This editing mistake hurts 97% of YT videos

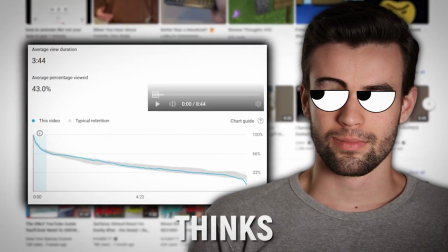(0:00)
The reason 97% of your videos don't get views is because the algorithm thinks your videos won't interest or retain potential viewers.
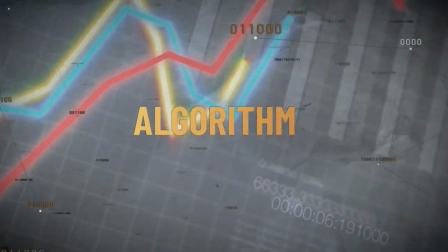(0:07)
Why does it think this? Well, one of the biggest things the algorithm looks at when deciding whether or not to promote your videos to viewers is how many viewers will watch your videos all the way to the end,
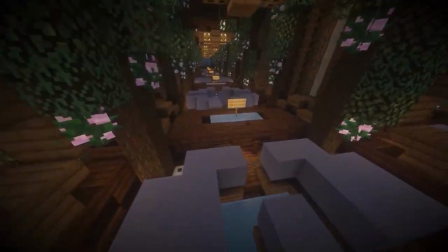(0:15)
aka your audience retention. But there's a near idiot-proof little hack that almost all the big YouTubers use to boost their attention,
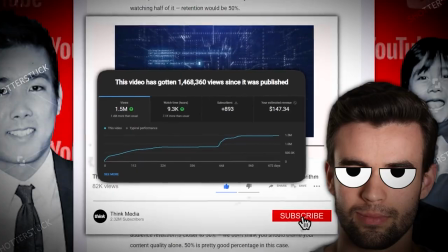(0:22)
and you can use it to boost your attention and get more views without being some big brain editing genius or storytelling expert,
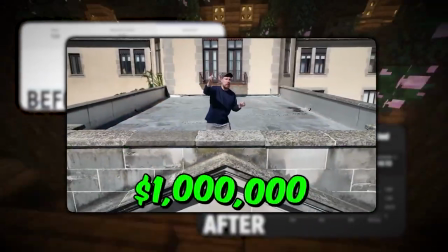(0:28)
and it helps get results like this. For example, in this clip, MrBeast uses this retention hack nine times in 11 seconds.
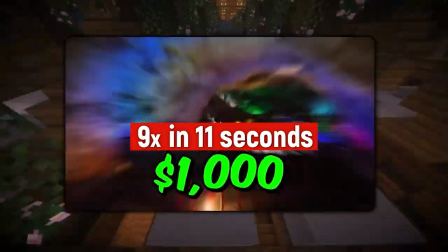(0:35)
See if you can spot it.
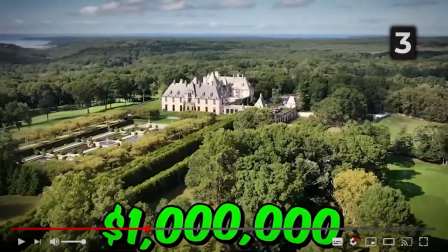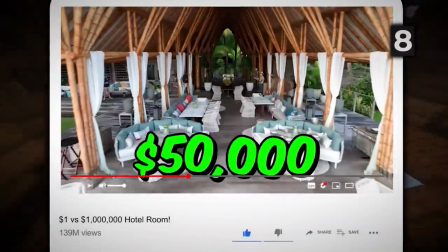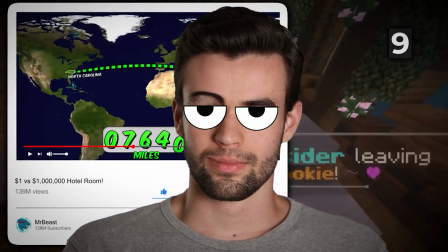(0:47)
Did you catch it? Pay attention to what happens every time MrBeast makes a key point or wants to draw your attention into the video.
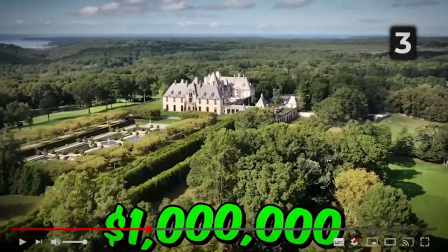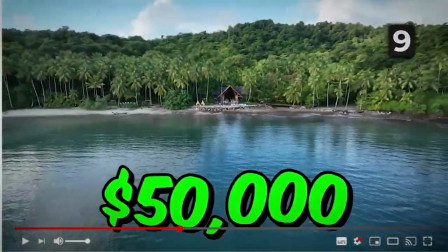(1:00)
Notice how he adds sound effects to exaggerate each key event, and this refocuses his viewers minds at the right moments and keeps them engaged.
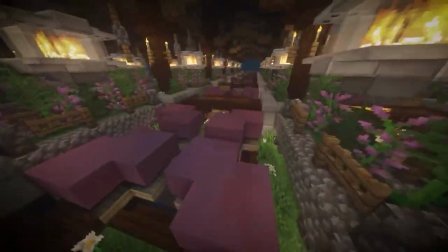(1:09)
And even if your videos aren't as energetic or aggressively edited as MrBeasts, you can still use this technique to improve your attention.
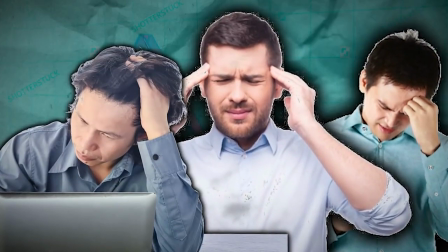(1:16)
But a lot of small YouTubers have trouble with this. They have questions like, when do I add sound effects?
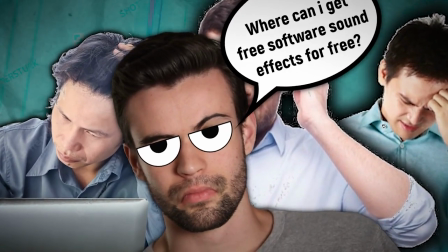(1:20)
What kind of sound effects should I use? Where can I get copyright safe sound effects for free?
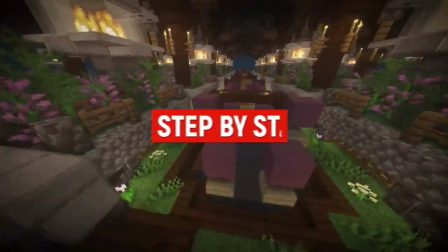(1:25)
And to reveal the answers to these questions, I'm going to show you step-by-step how I do it and let you watch over my shoulder.
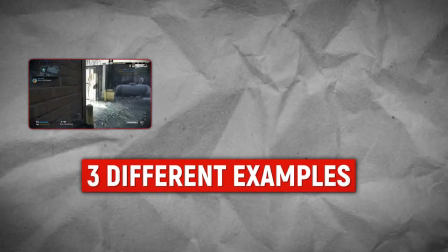(1:30)
So we're in Premiere, and I'm going to show you three different examples of three different clips of how you can apply sound effects to make them so much more engaging.
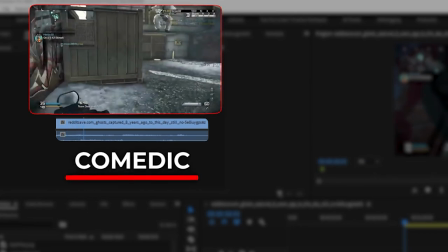(1:39)
One of those clips is going to be a funny or comedic type clip. The second one will be a more serious and educational type clip.
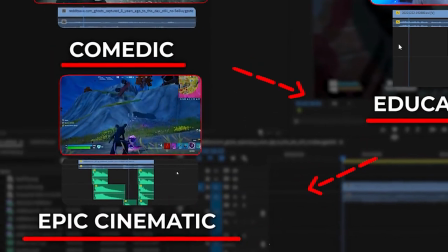(1:45)
And the third one will be a more epic cinematic type clip. I'll show you how we can use this exact principle on all of these different videos, even though they're completely different in style.
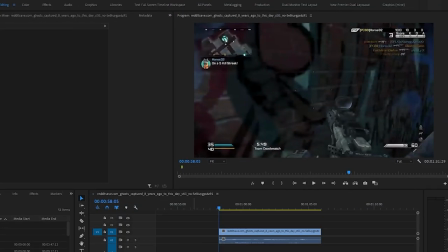(1:54)
So let me show you this first clip without any editing.
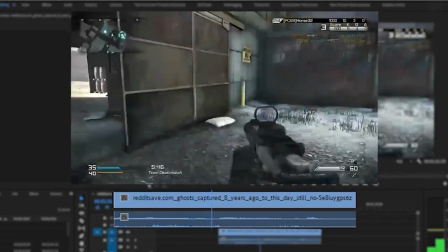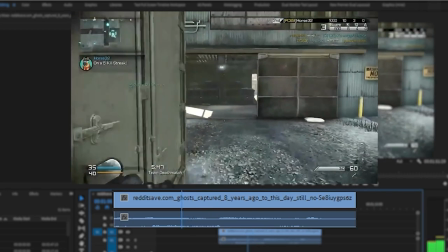(2:04)
So you might have missed that there actually but you'll see around about here a character
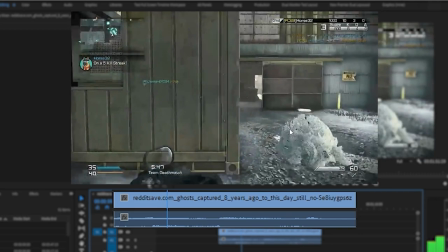(2:09)
actually just falls randomly out of the sky right which is it's kind of a funny moment for this particular game. The thing is you like I though might have actually even missed that the first time or you might have seen it but you're like what the hell is that. So what we're going to do is we're going to add a pattern interrupt to exaggerate that moment that's going to refocus our viewers minds kind of
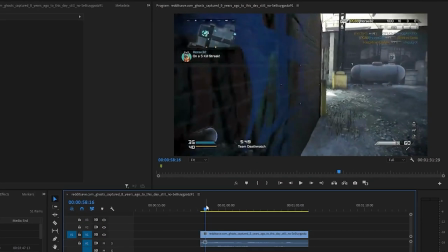(2:27)
tell them there's something going on so the first step in figuring out how to do this is to kind of watch through the video and figure out what your main events are the main things you want to draw people's attention to so for this one it's pretty obvious it's the dude falling out
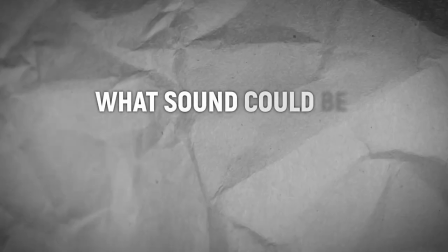(2:40)
of the sky and then you want to try and think to yourself what sound could be associated with that now at this point remember we're not adding
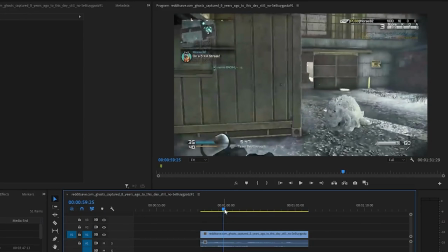(2:48)
sound effects or memes we're just trying to exaggerate what's already happening
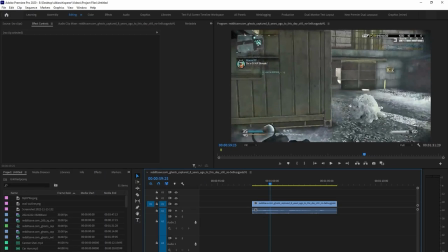(2:52)
so for this clip for me what comes to mind is the dude would probably be screaming as he's falling.
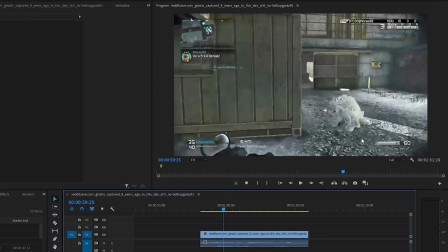(2:57)
There'd probably be some sort of impact sound as he hits the ground and then maybe afterwards there'd be a little bit of groaning in pain or something like that.
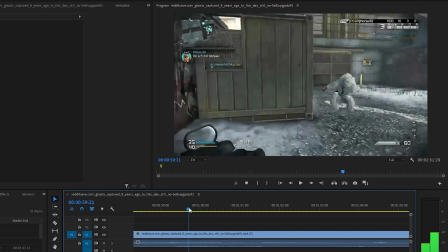(3:05)
So what I'm first going to do is I'm going to figure out where my main event is. So in this case it happens right here.
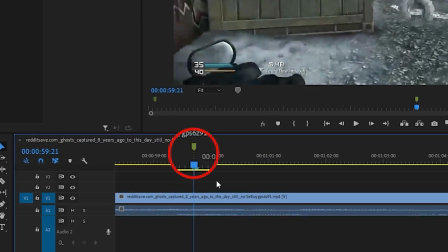(3:10)
So just as he's hitting the ground and for me I like to add a marker on my timeline which you can do on Premiere by hitting M on your keyboard and they'll just let me sync everything up all nice because there's nothing worse than sound effects being out of time in a video. Later in the video I'm going to show you how to get copyright free sound effects for videos but for now I've already just grabbed them to save us some time.
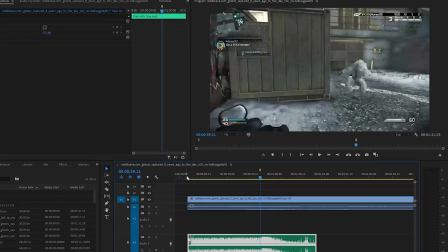(3:29)
Okay so I've got this first sound effect that is sort of a combination of both a scream and an impact.
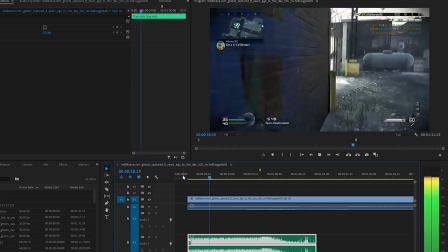(3:34)
So if we listen to this now we
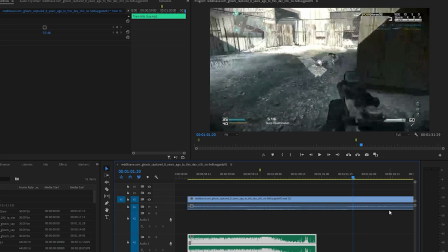(3:40)
can see that it exaggerates the moment a lot more. It's very abrupt and harsh but we'll be able to edit this to make it what we want.
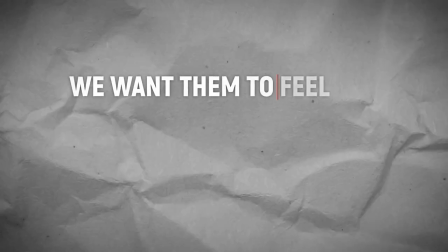(3:46)
Remember with exaggerations we want them to kind of feel like they're actually coming from what's happening in the video.